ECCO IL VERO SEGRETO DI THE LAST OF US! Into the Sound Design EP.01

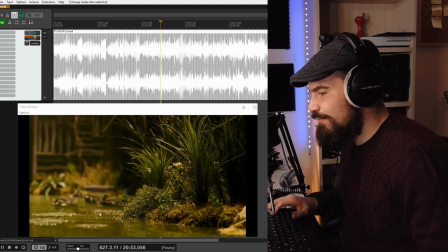4:02 papere le
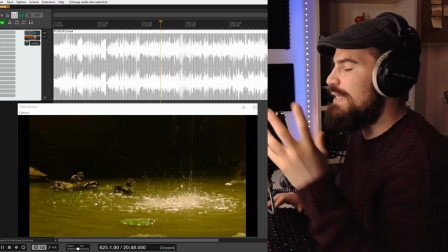4:06 paperelle ci hanno un riverbero tende a essere sì estremamente coerente però tende comunque a diversificare
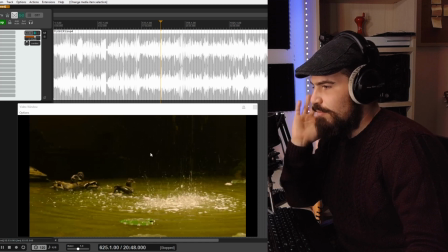4:13 c'è un lavoro di minuzia fatto in questo in questo tipo di lavoro molto interessante dopodiché loro Iniziano a parlare
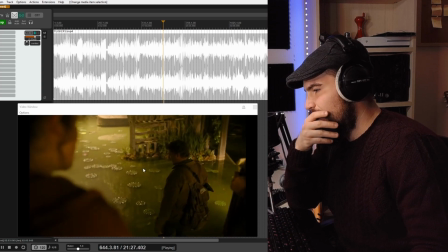4:23 Qui le voci sono abbastanza asciutte Qua iniziano ad esserci un po' più di riverbero Perché la
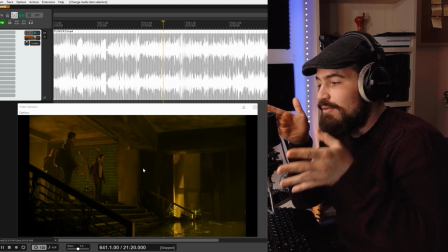4:30 POV dello spettatore In quel momento sta guardando la stanza Non sta guardando loro Guardando loro l'ambiente è piccolo Non c'è tanto riverbero
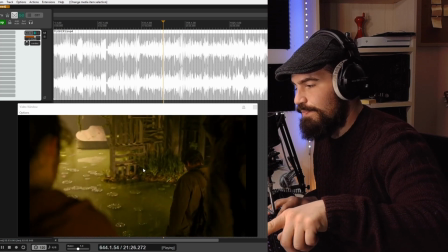4:40 Ok Girando la POV Invece C'è più riverbero È coerente È giusto
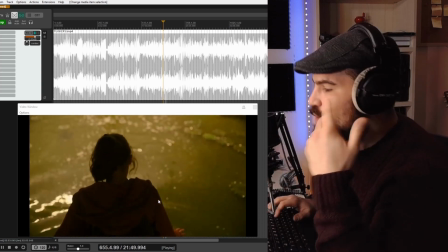4:49 Vedete che ora di nuovo è piaciuto Riverbero E in tutto ciò ci sono ancora diversi layer Di soundscape
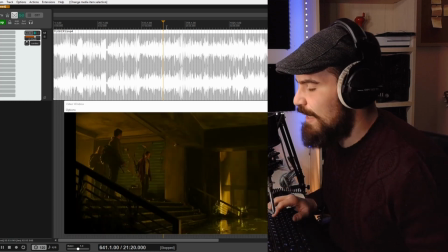4:56 Che vanno ad immergere A farti immergere Continuando a guardare su questa scena qui Possiamo notare che tutta la scena è costruita a
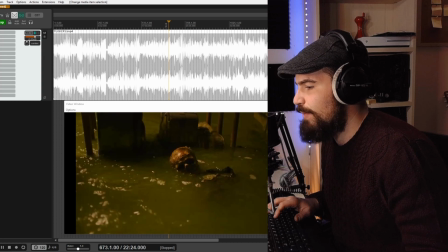5:03 layer sonori Ok?
D'accordo?
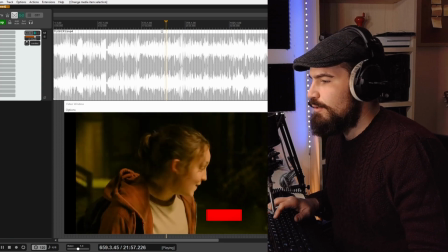5:09 È davvero disgustoso
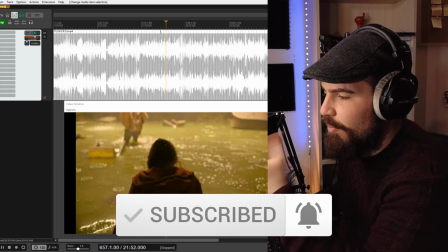5:12 Hai un ambiente in faccia Che sono le goccioline che scendono I suoi passi E il rumore delle paperelle Poi è un ambiente lontano,
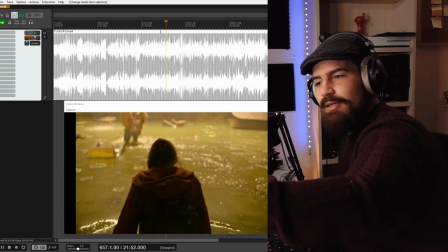5:20 che è quello verso cui stiamo andando, quindi una stanza magari un po' più lontana, sempre allagata, con un ambiente simile, ma comunque lontano e che devi giustificare in qualche modo per creare comunque questo ambiente grande in cui i personaggi si muovono,
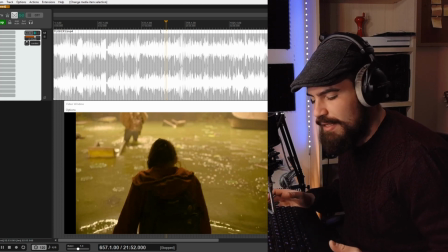5:31 altrimenti perderesti probabilmente di pathos, perché un ambiente piccolo non spaventa, un grande sconosciuto spaventa.
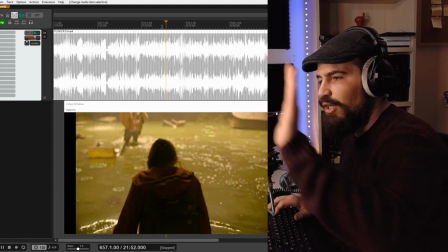5:37 I layer ragazzi sono importanti faccia medio lontano asciutto medio
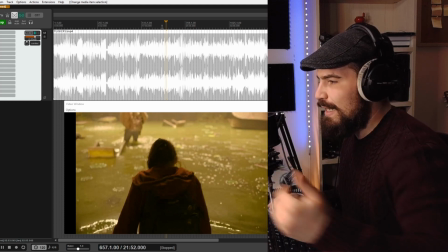5:41 riverbero è l'unico modo per creare una certa sostenibilità e una certa
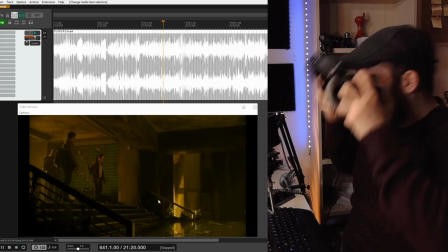5:46 credibilità delle vostre scene sonore una delle cose che più si è detto di questa serie
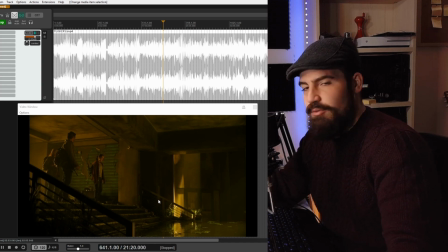5:51 è che è incredibilmente immersiva è vero sono d'accordo che è incredibilmente immersiva ma bisogna capire perché per poter sfruttare le cose immersivo che cosa vuol dire vuol dire che ti tira dentro immersivo vuol dire che non hai elementi di distrazione che vanno a interrompere la sospensione
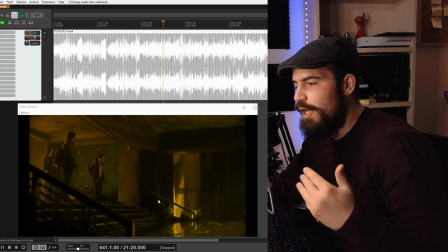6:04 dell'incredulità La sospensione dell'incredibilità è quell'accordo fruitore-opera per cui io in quei 60 minuti che sono impegnato sul
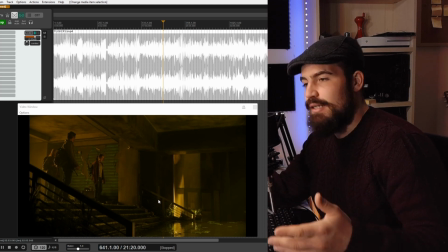6:12 tuo prodotto decido di crederti. Decido di credere che quello che vedo è vero e decido di essere in quel mondo lì. Se io inizio a notare una serie di errori dietro l'altra alla fine non riesco a immergermi. Se invece tu mi dai un soundscape così coerente, senza la musica,
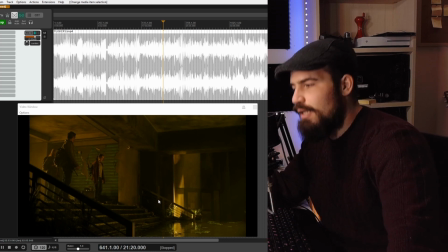6:28 in modo che io possa concentrarmi pienamente su quello che sto sentendo, sulla storia che mi stai raccontando, diventa molto più efficace. Sembra una puttanata quello che vi sto dicendo. Lo so, dite sì, ma la gente si concentra sulle storie. È vero, ma le storie non devono essere raccontate in un contesto fastidioso. Perché quella roba non la fanno tutti allora? Perché richiede tempo. Richiede tempo, richiede competenze. E questo tipo di costruzione realistica, iperrealismo alla fine, perché dovete capire che nel cinema, nel sound design, il realismo lo tieni con l'iperrealismo, quindi enfatizzando tieni il giusto, va a creare tutta una situazione di contesto che rende molto più facile l'immersività, l'immersione dello spettatore e quindi credere alla storia. Andiamo avanti, vediamo qualcos'altro.
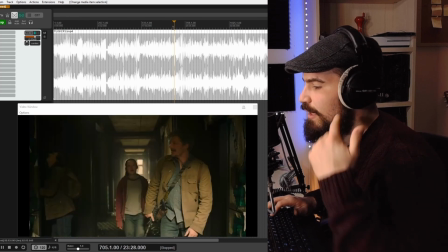7:10 Prova quella.
Concentratevi su, sul ronzio di fondo.
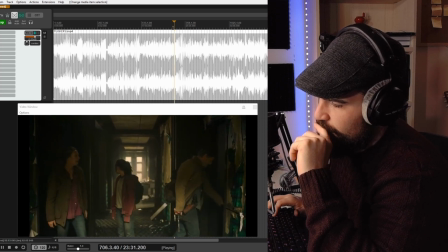7:18 Prova quella.
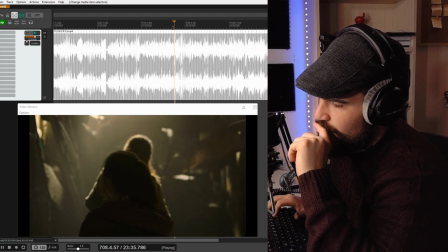7:21 No Avete sentito come è cambiato?
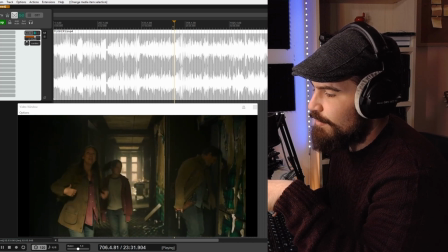7:26 Clean Prova quella Rumble No
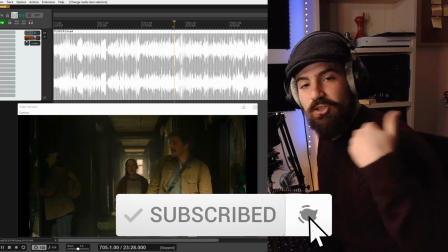7:33 Allora beh L'ambiente più grande L'ambiente che ci stanno facendo vedere davanti È più grande Non può giustificare un rumore
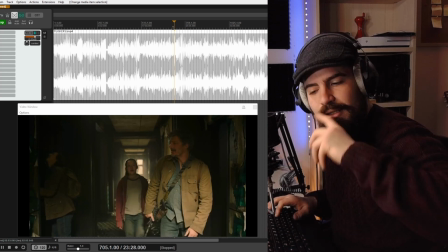7:40 di fondo così lieve Ha bisogno di essere più grosso Perché un ambiente grande tende ad avere un rumble più basso Ma sono i dettagli che fanno grandi
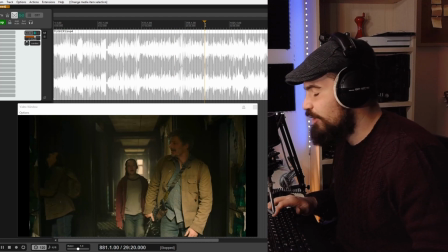7:47 le cose Ok aumenta il riverbero Andiamo prendiamo un'altra scena È stata curata tutta Ok, scena all'aperto